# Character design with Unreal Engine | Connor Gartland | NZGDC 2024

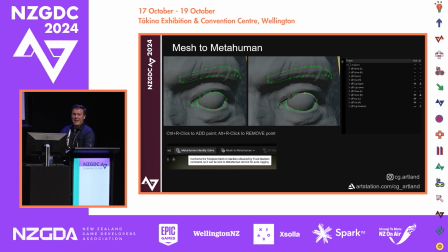[20:40]
And this is something that's important because I've never seen this written down anywhere. I've never seen it in any videos explaining this tool. These hotkeys. Control, right click to add a point to the curve. Alt right click, remove a point from the curve. You'd be surprised how long it took me to figure that out.
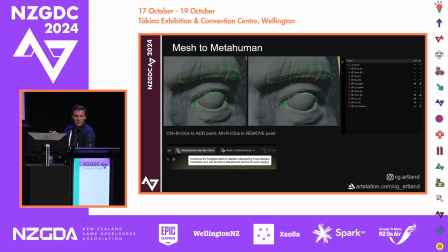[21:01]
So if it doesn't match your mesh exactly or you want to tweak it, you kind of edit these guys like curves. And then this little like flask over here is whether it's going to take that into account when you run the identity solve.
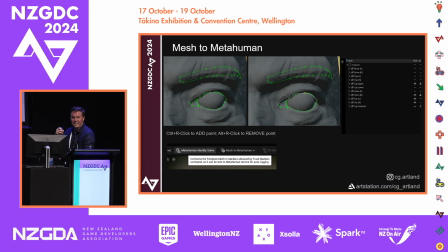[21:17]
And it's sort of the circular process where you run the solve, it guesses what you want, and then you tweak the curve and you run it again.
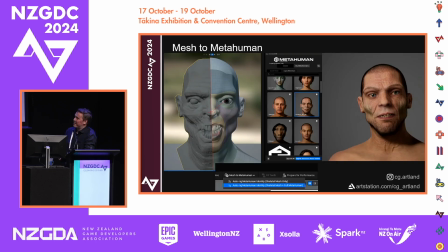[21:24]
And eventually, you can turn this mesh into one of these guys. I did learn with this one, it's best to give it lips. I had a hard time with that. And if you look over here, you can see you can get some pretty cool stuff. I have a baboon MetaHuman.
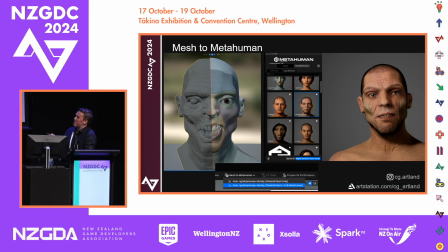[21:45]
And once you have that solve looking kind of like this, you run the mesh to MetaHuman auto identity, and that should populate if you have your Unreal account. It'll populate on the MetaHuman website.
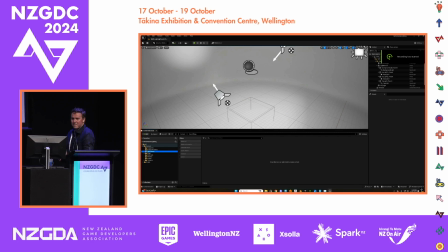[21:59]
Okay, and I have a video here. It's gonna play, maybe.
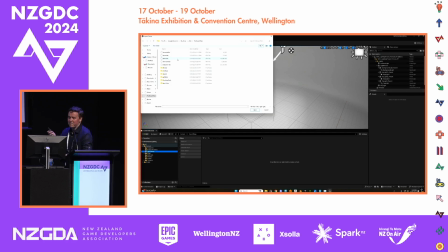[22:06]
There you go. Okay, so this is just me doing the steps that I just explained.
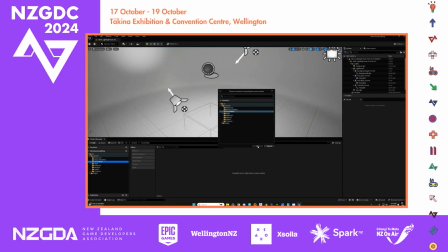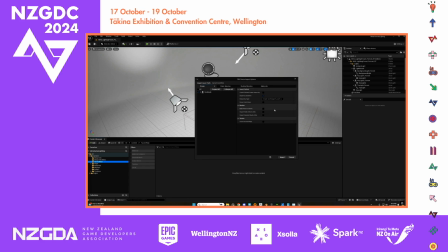[22:19]
Right, so here, this is the default settings I'm going through. Oh, this text is small. There's where I switch my vertex colors to replace.
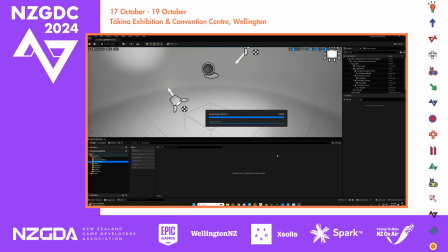[22:31]
I turn off materials because I'm going to make my own materials. And I sped up this import. I don't have a supercomputer.
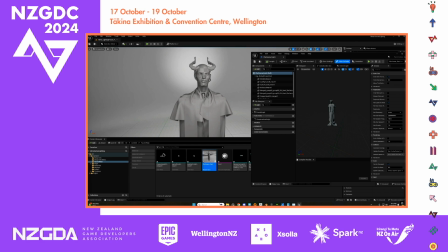[22:37]
It's going to yell at you a bunch of spam. You just close that. And this is the that MetaHuman lighting rig.
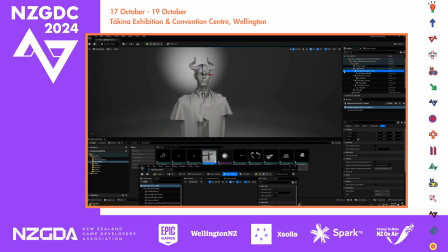[22:45]
So I'm going to tweak some stuff right off the bat because I want this to be sort of moody and dark. Once again, it starts you off in a really good place, so it's quite easy to tweak the lights like this.
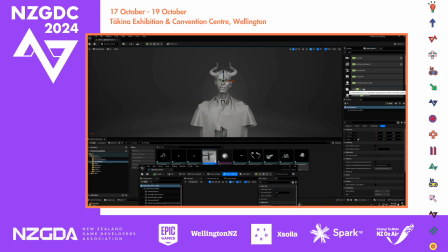[22:55]
Next is the classic add a Cinecamera actor. I make 2 changes to the Cinecamera actor.
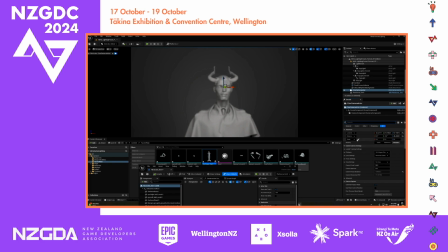[23:01]
One is I hate auto exposure because when you turn your lights brighter, it automatically changes the exposure, so I always turn that off. And the other thing is I'm going to turn off focus because for my purposes, I want everything to be in focus. And if I want to blur stuff, I'll just do that later. So there goes focus.
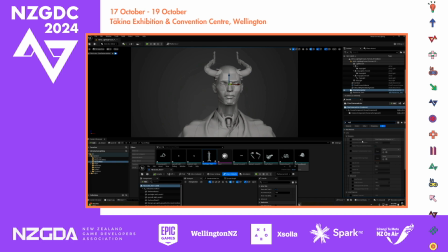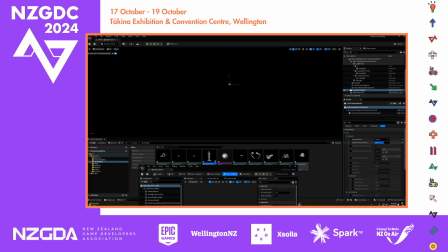[23:26]
I also might pick like a longer lens. I think if you want something cinematic, lenses usually in game engines are really wide,
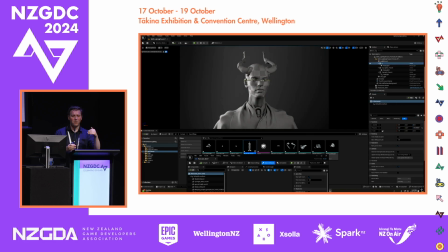[23:35]
and like in movies it's probably going to be like a 40 to a 60 lens, whereas in video games it's probably like a 15. So if you just go longer lens, it's already kind of cinematic. The other thing is I'm just going to give myself like some kind of rim light, another trick to just make it look kind of movie-like.
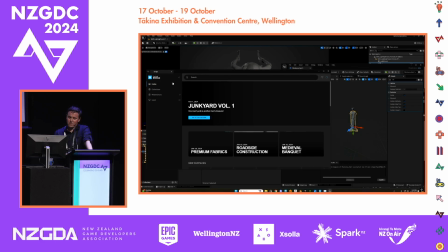[23:53]
And then this is so with this sort of dirty geometry, I'm going to go grab some stuff off of Quixel.
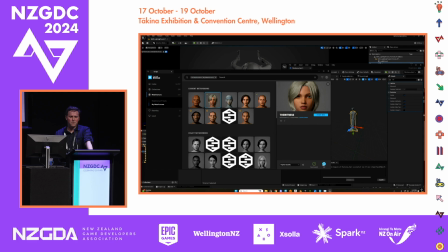[24:01]
This process might be completely different in a couple of weeks because they're switching from Quixel to Fab, and I don't know what that's going to look like. I grab any MetaHuman because I just want the skin shader and the hair shader.
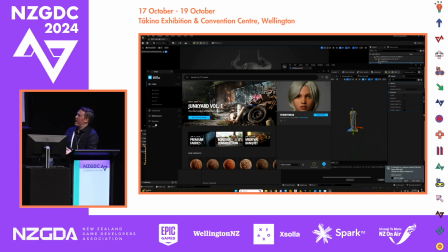[24:13]
Well, in this case, just the skin shader. And then I also grab just a generic set of materials, metal, cloth, things I can use. Another thing that I do here is I grab a decal.
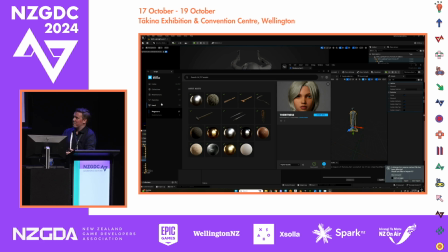[24:29]
It'll come up in the video in a moment, but decals are indispensable with this workflow because it's kind of hard to get surface breakup when you don't have UVs. And decals let us work in sort of like world space aside from UVs because they're projection based.
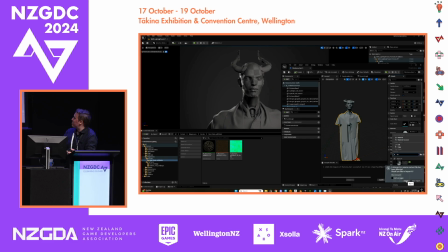[24:44]
And here's me in the character blueprint. I'm just hooking up some materials.